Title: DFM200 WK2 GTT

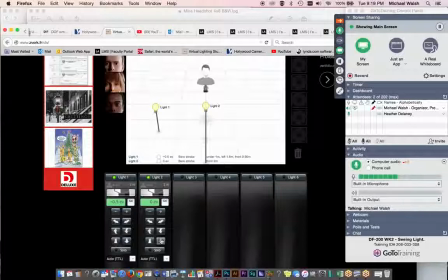748s
Let's try to go a little, see if I can go further. I think that might be it. Let's see. Oh, there we go. And let's move it around to and position opposite our key light.
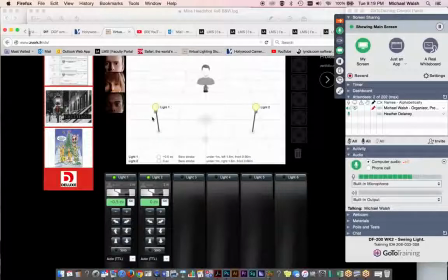761s
So if our key light's 45 degrees off the lens axis to the left, or camera left, we would put our fill light on the camera right side in the opposite or complementary angle, another 45 degrees.
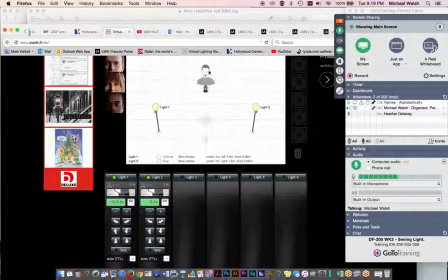778s
So this resulting large angle is actually 90 degrees if you take a look at that, those vectors. And we're going to reduce this in intensity to at least half of what the key is doing. So let's go
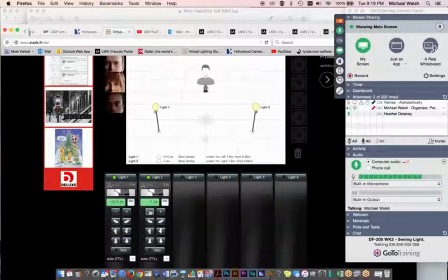794s
-1 stop would be a reduction of 50%. Let's see what that looks like.
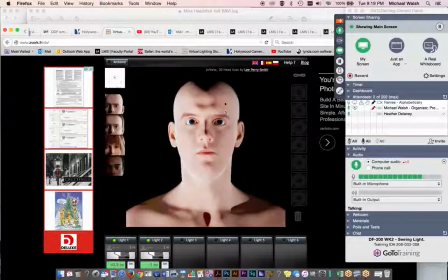802s
And we start getting a feeling of a darker side and a brighter side.
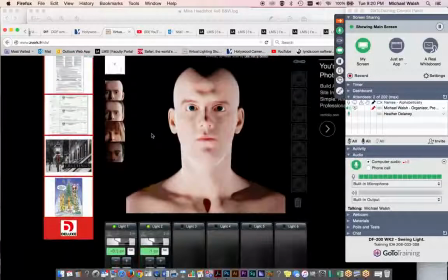806s
That's pretty good. I still think it's way too intense. So what we can do is, rather than continue looking at our overhead,
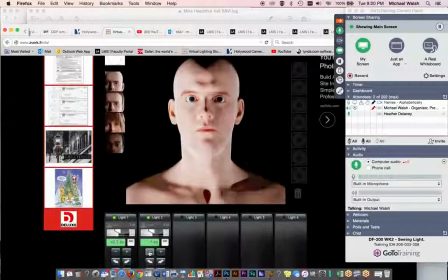814s
is just dial down the intensity from our controls and take a look at, now you get a sense of why I call this weight, because how much weight does the key side have versus the fill side?
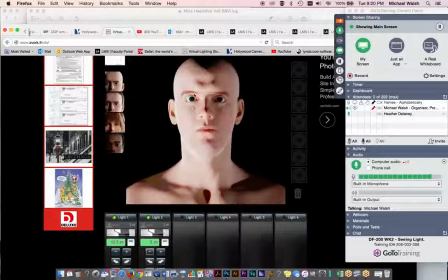828s
And I generally like there to be a strong difference between the two. This is getting there. I might go a little further for a dramatic look if I'm lighting drama, let's say.
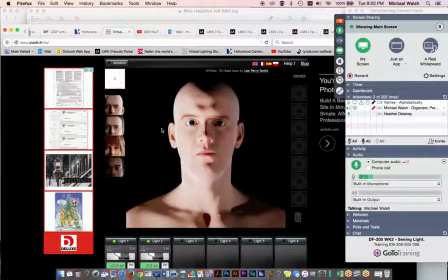842s
And that's starting to look kind of interesting. And then what the other component of a basic three-point lighting setup would be some kind of an edge light. So I'm going to add one over here. And again, we got to look at where they place that in space.
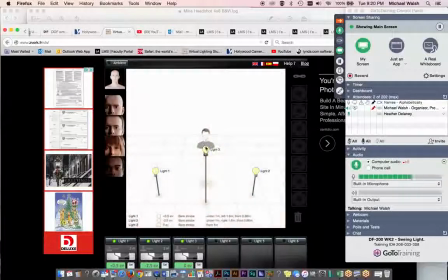857s
And again, they put it right in front of our subject. So we'll start by backing that puppy up.
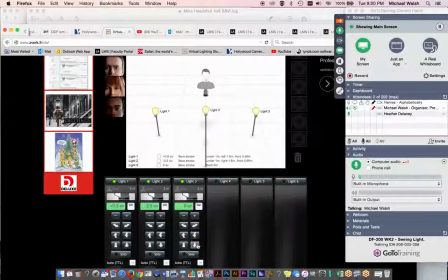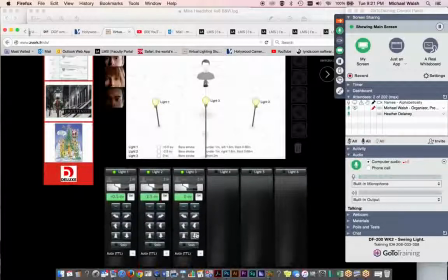Come on. A little bit more. I'll start moving it around because I want to put it around the back side. So let's see.
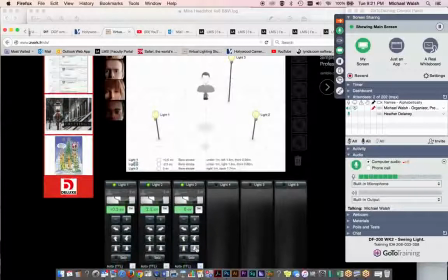889s
See if I can get it to back up any more. That might be
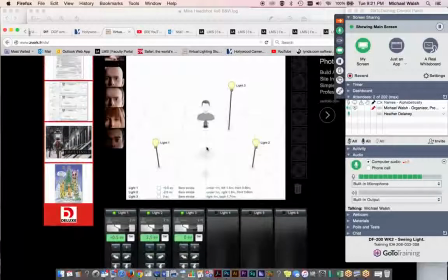898s
That might be my bandwidth just reacting real slow. But let's see what we got out of that.
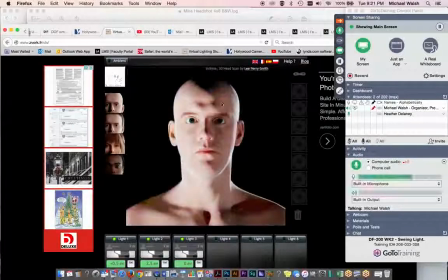904s
And that's kind of interesting. There's what we call an edge light or a cheeker, and it provides separation of the subject's profile from the background. If this was busy back here and there was a lot of detail, it'd be harder to discern where the subject's leading edges fall off and the background begins.
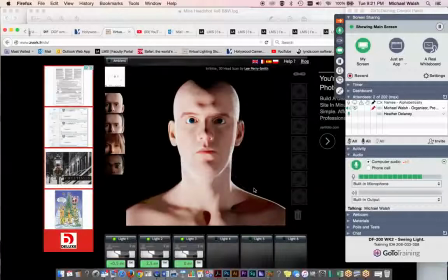923s
So we put a liner, we call it, or an edge light on our subject to define it clearly against the background. The key side generally doesn't need one, but we could add one if we wanted additional liner on this shoulder for some reason.
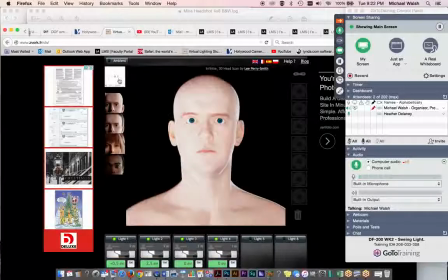938s
We could add a fourth light, and we could place this opposite of our cheeker.
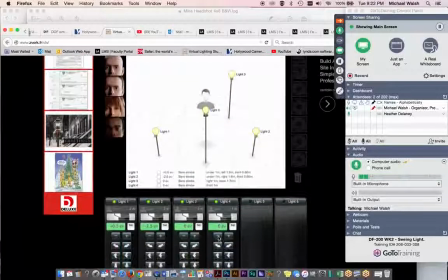946s
So we could place it on the camera left side.
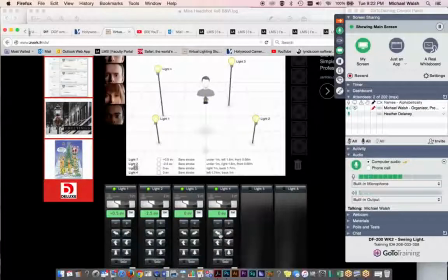953s
And we'll back it up some. And we'll keep going around, and we'll let's see. I'm going to dial our cheeker down just a tad, I think.
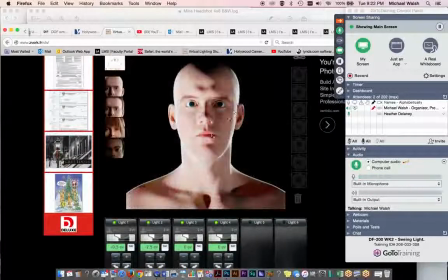966s
Let's take a look here. Well, there's our liner now. You can see by turning off light number 4 what we added to the whole process. It's not doing much up here on the key side, but it is definitely separating his right shoulder from the background.
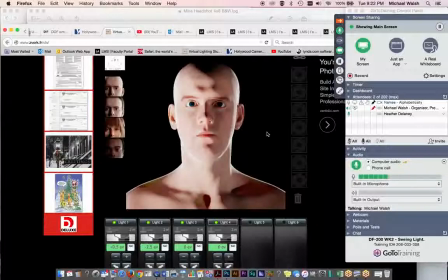983s
And this is a complex 4-light build, but nevertheless,
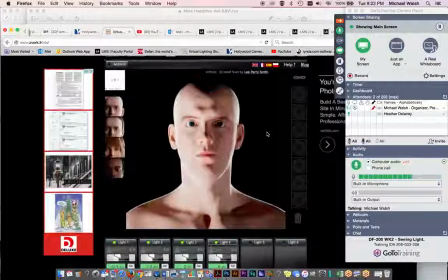988s
you can experiment with all of this before you even have to drag your lighting kit out.
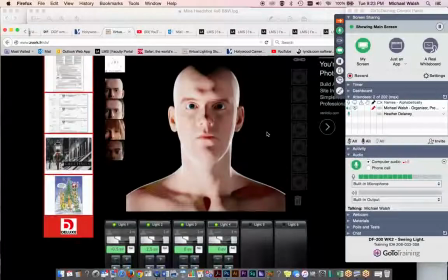992s
So that's what I think makes this this software kind of fun.
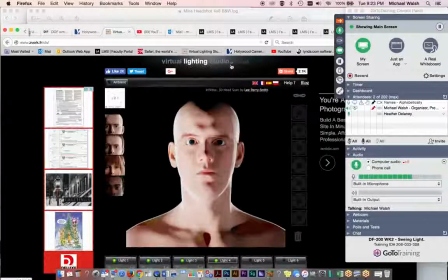998s
Virtual Lighting Studio by Zvork, and the
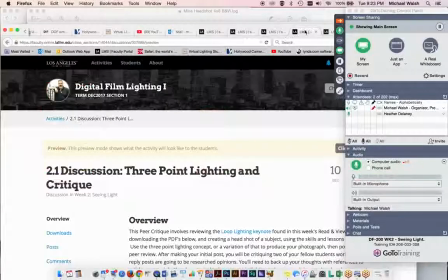1002s
link is in your additional
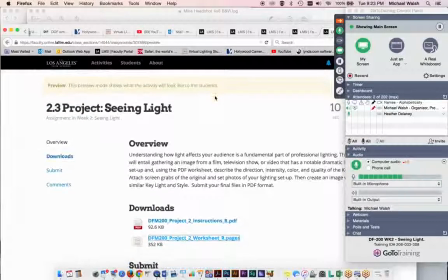1009s
resources or supplementary resources section. Where did I put that?
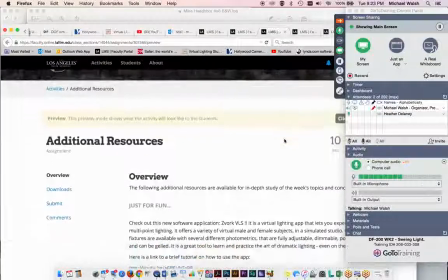1018s
There it is. Okay. Additional resources section at the bottom of section 2.
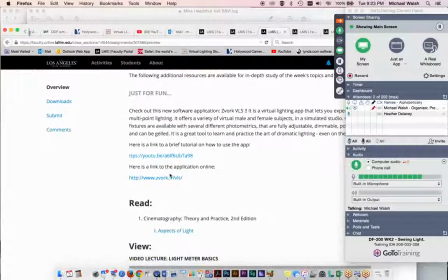1023s
And your links are here.
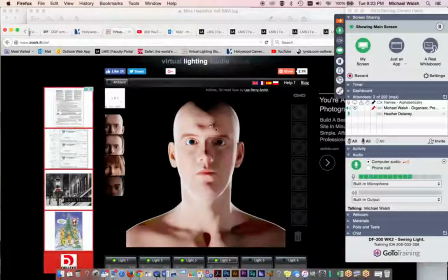1028s
So I think that's kind of fun. You can do that before you attempt your actual assignment if you want to get a little practice in first.
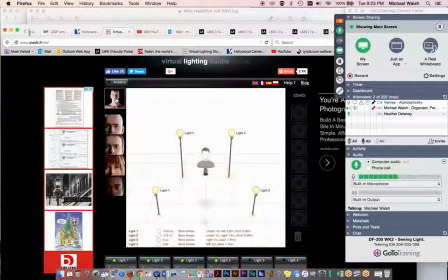1036s
But I think what's really important is understanding the proximity of all of these lights to your subject. And it should give you a really clear idea of how much room you're going to need to maneuver and set up equipment when you actually do your 3-point lighting setups.
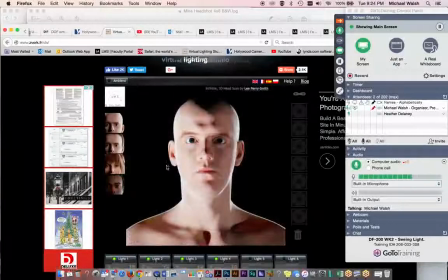1054s
And then if you want to see what each light is doing, remember number 1 was our key light.
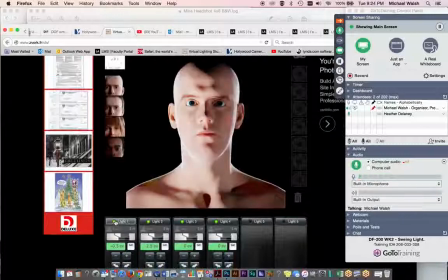1060s
It provided shape, texture, and color. There it was. Our second light is our fill light that controls our contrast by
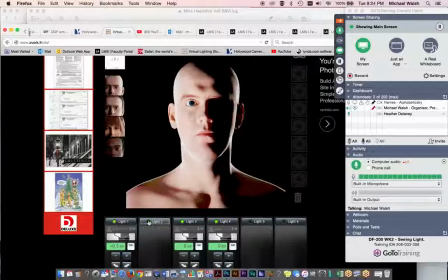1069s
raising or lowering the shadow side of our subject to a comfortable point that we find either visually attractive or suitable to the script in some way. If it was a horror movie, I might go without the fill altogether.
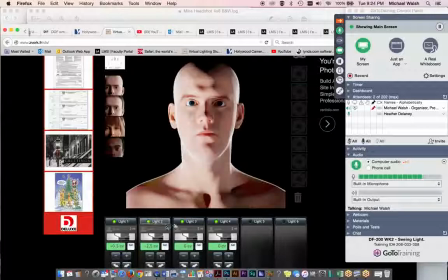1084s
But since it's drama, I'll probably put a little fill in there, and then we can experiment what our edges look like. This is what we would call a hot side wrap or a hot side cheeker. And then this is a traditional cheeker on the camera right side or the subject left side,
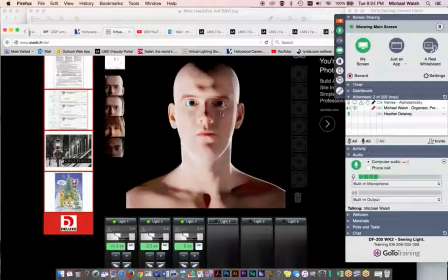1101s
which is providing separation on the fill side of our subject, and then that's both edges on,
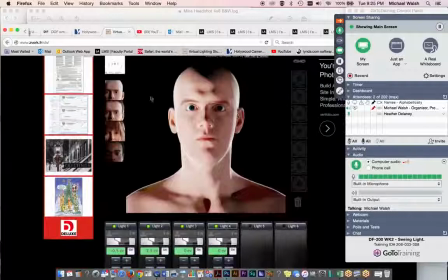1110s
and that's our finished look. So it's kind of fun. And once you get something like this built, you can say, well, what if he had hair? What would he look like with hair? And sometimes that changes the quality of your edge light, and you might want to see, oh, okay.
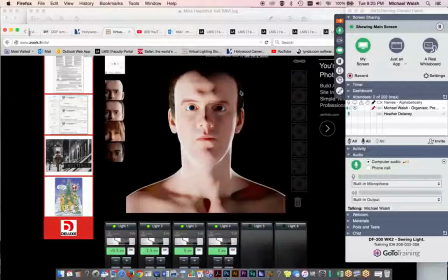1124s
So when he's got hair, we might want to beef one of these edges up a little bit. So we might go to our
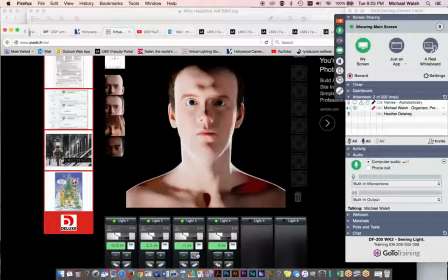1133s
controls, and we might just start bumping up that edge light to see if we can get any read to start coming up here in the darkness of his hair. And if it doesn't read the way we want, we're starting to get some artifacting here, we can try adding another light and see if that helps our situation.
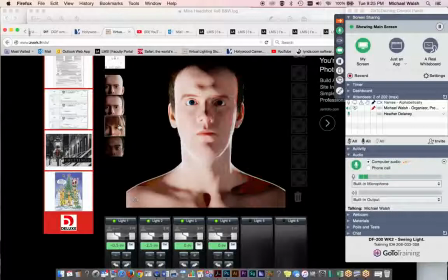1151s
So it's a lot of fun. Of course, what would it look like if he was a girl?
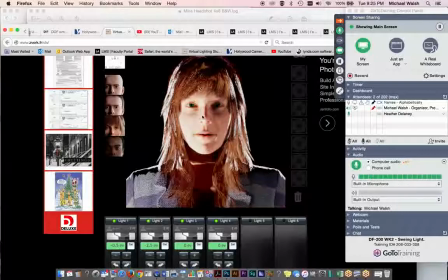1161s
And from this setup, we can see that we've got a lot of work to do. The lighting that we did for our guy in virtual space is really not suitable for our girl at all. It's really over the top. So we might take down our edge lights considerably.
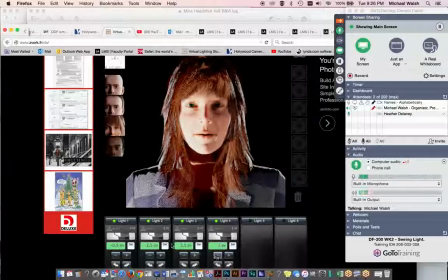1180s
And we might do something like add a little warming gel to our key light perhaps.
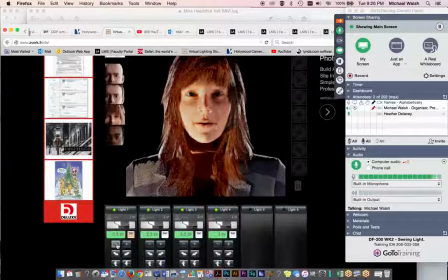1191s
We may also lower the intensity of that, and we may balance the intensity of our key with our fill to get it a little bit more in line with a feminine feel.
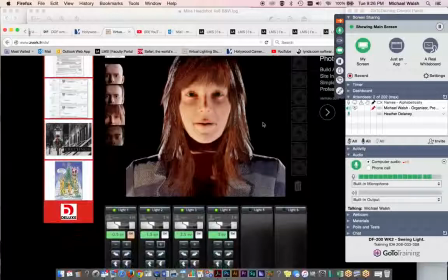1208s
In other words, not so hard, not so contrasty. That's something we can do to guys a lot more liberally than we can to ladies on a film set.
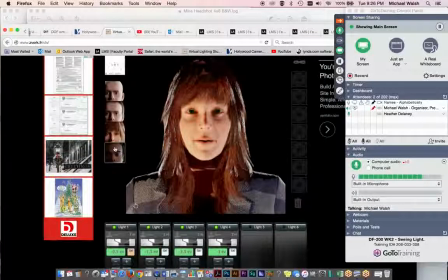1217s
And then let's see how it would look on our gentleman of color.
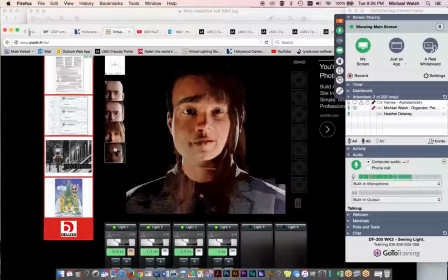1227s
Okay. That's kind of weird. There we go. Okay, and let's see, we can beef his key back up a little bit.
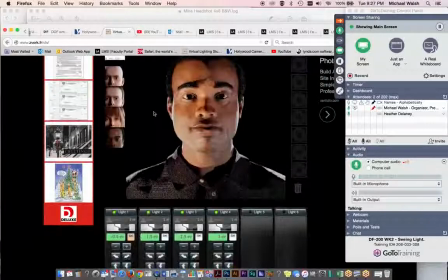1244s
That's not bad though.